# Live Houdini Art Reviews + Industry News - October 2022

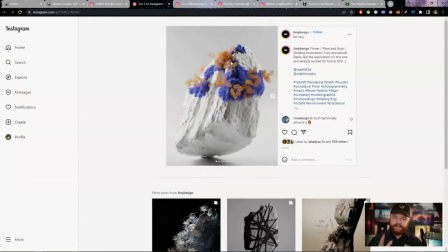1466s
Also, I think it's cool that that lichen growth has these like bright saturated colors that pop out. One thing I think could be improved is just changing up the variety of colors a bit more. I think it could use a little bit less of this monochromatic vibe going on.
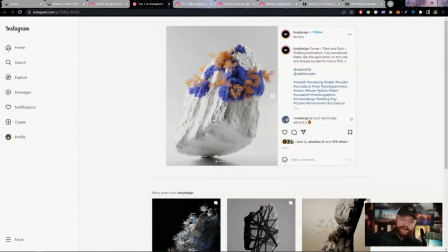1483s
But I do love having this abstract feel, again, with the white rock, the white backdrop, and this, it definitely creates a vibe. One thing I think that would push that vibe even further is some harsh lighting, which kind of happens along here a little bit.
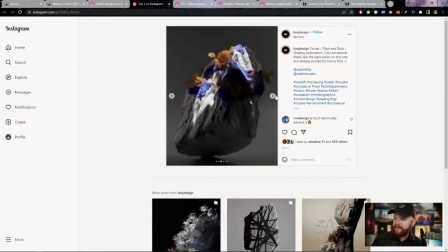1499s
So I think that this was kind of heading in the right direction, but I think it could just use um, a bit more just lights, a bit more of like a rim, a bit more of like a direction going on, you know? um, so yeah, I think like this is a good place to start with a lighting setup,
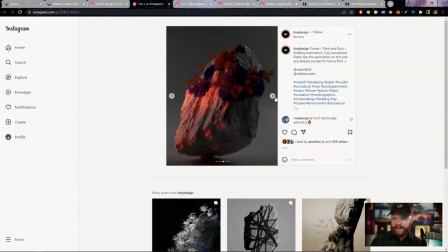1518s
but just keep going is what I would say is pretty cool. As a matter of fact, take this and combine it with that, and you'll start getting some interesting things. So I think that could be something right there. And then I guess last but not least, a constructive critique would be for the backdrop,
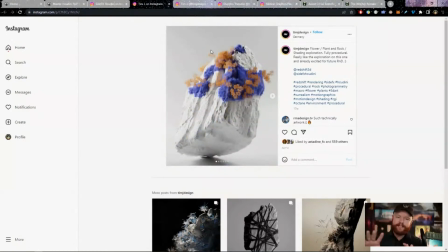1536s
just to have a little bit of like a bump map or a little bit of something to catch light so it isn't just a flat color.
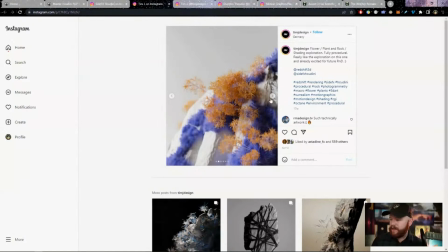1542s
I think that always goes a really long way here as well. But it looks like this might be some L systems potentially.
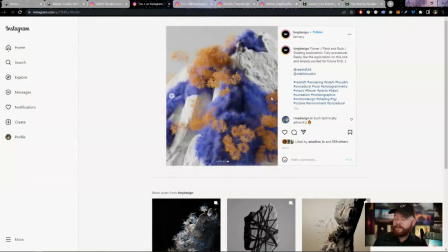1549s
I can't really tell. Or some kind of fur system, perhaps. So I really, as far as just like the actual effects go, like as far as the Houdini builds, I think that this is a cool looking experiment.
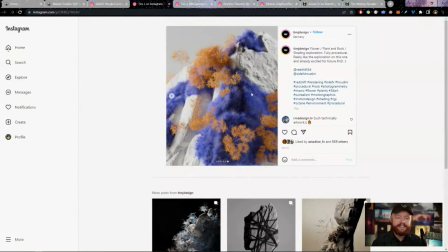1563s
And yeah, I don't know. I've never actually tried combining like a hair system with L systems before, but that'd be pretty cool. So yeah, yeah, it's cool stuff. So great job, Tim.
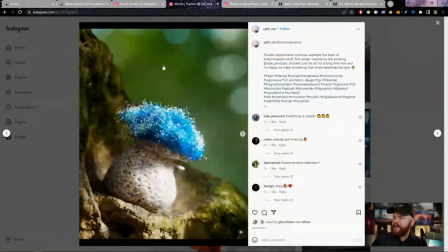1579s
Okay. Let's check out this one. This is by Split VZN, Bioluminescence.
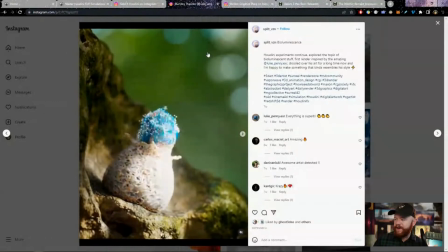1588s
And this actually takes after a very famous 3D artist, Luke Penry,
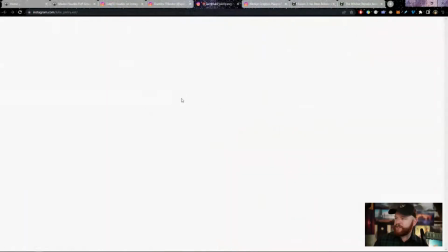1595s
who comes up with these really awesome, like mushroom, like close-up mushroom effects, like this kind of stuff.
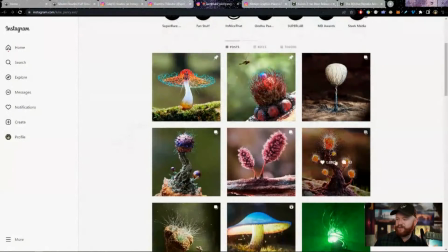1603s
I think I've actually talked about his stuff before, but just this crazy, wicked mushroom experiments.
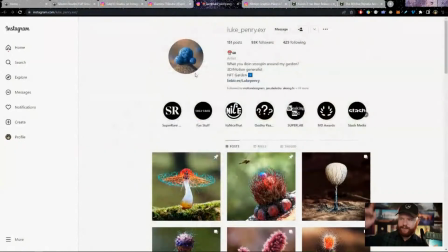1610s
It's really cool stuff if you haven't checked out Luke's work. Anyway, this was inspired by Luke.
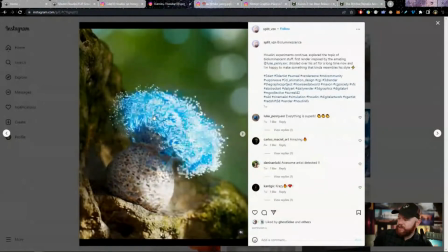1615s
And yeah, we have this really cool like zero gravity thing happening, which I love.
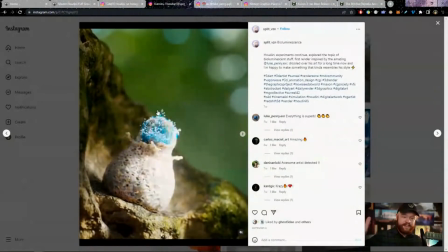1623s
I love it when you have the zero gravity thing because it's just cool.
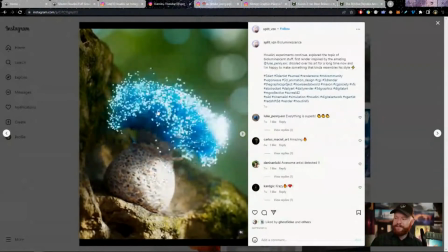1629s
It makes the movement cool. It makes it almost mesmerizing, right?
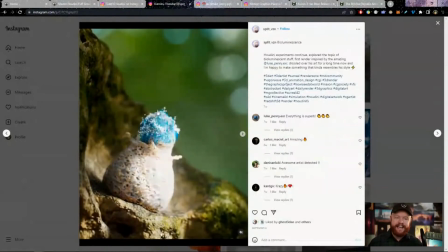1633s
It's like when you check out the NASA astronauts in space, just kind of floating around.
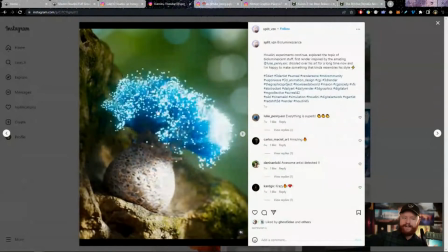1638s
It's just something mesmerizing when you see zero gravity happen. And that's pretty much what's happening right here.
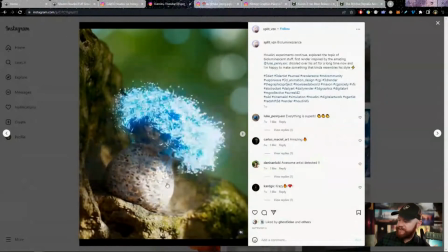1646s
Similar kind of ordeal. I love the soft body deformation that's happening as well in this area, in this bulbous area.
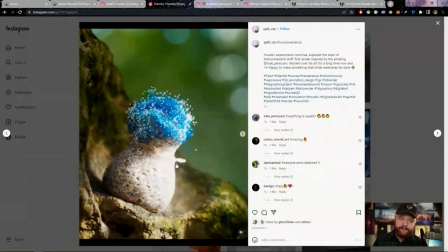1654s
And one thing I'm thinking about here, you guys, is I'm thinking about doing a vellum course. And one of the things in vellum that I've always thought was cool is that soft body deformation, especially if you can like put it into a scene kind of like this. So let me know if you guys would like to see a vellum course in the near future,
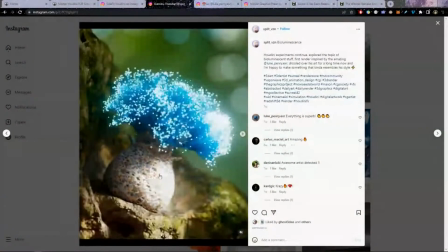1679s
but also if doing some kind of close-up plant thing like this would be something you'd be interested in trying out.
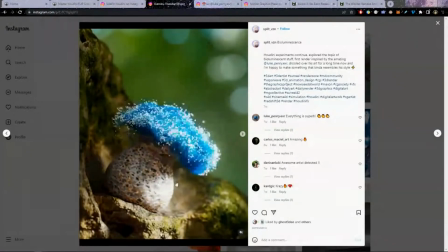1688s
I think this is an awesome
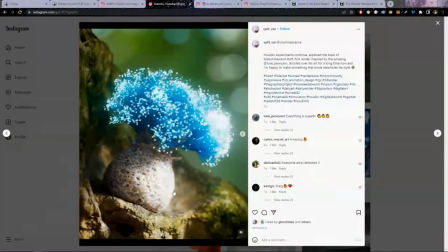1690s
example of soft body deformation and something cool that you can do with vellum that looks great. So yeah, love that evolution of the effect. The fact that we have the lights glow on at the very end is also really, really cool.
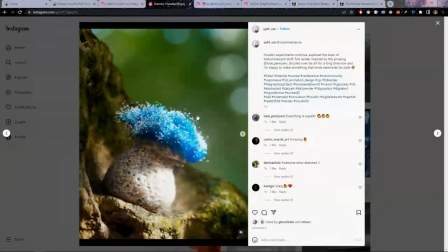1706s
And, it just, the whole thing progresses, right?
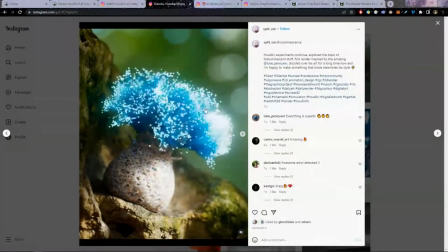1711s
There's a progression that happens. It's not like it's just one effect and then it's done.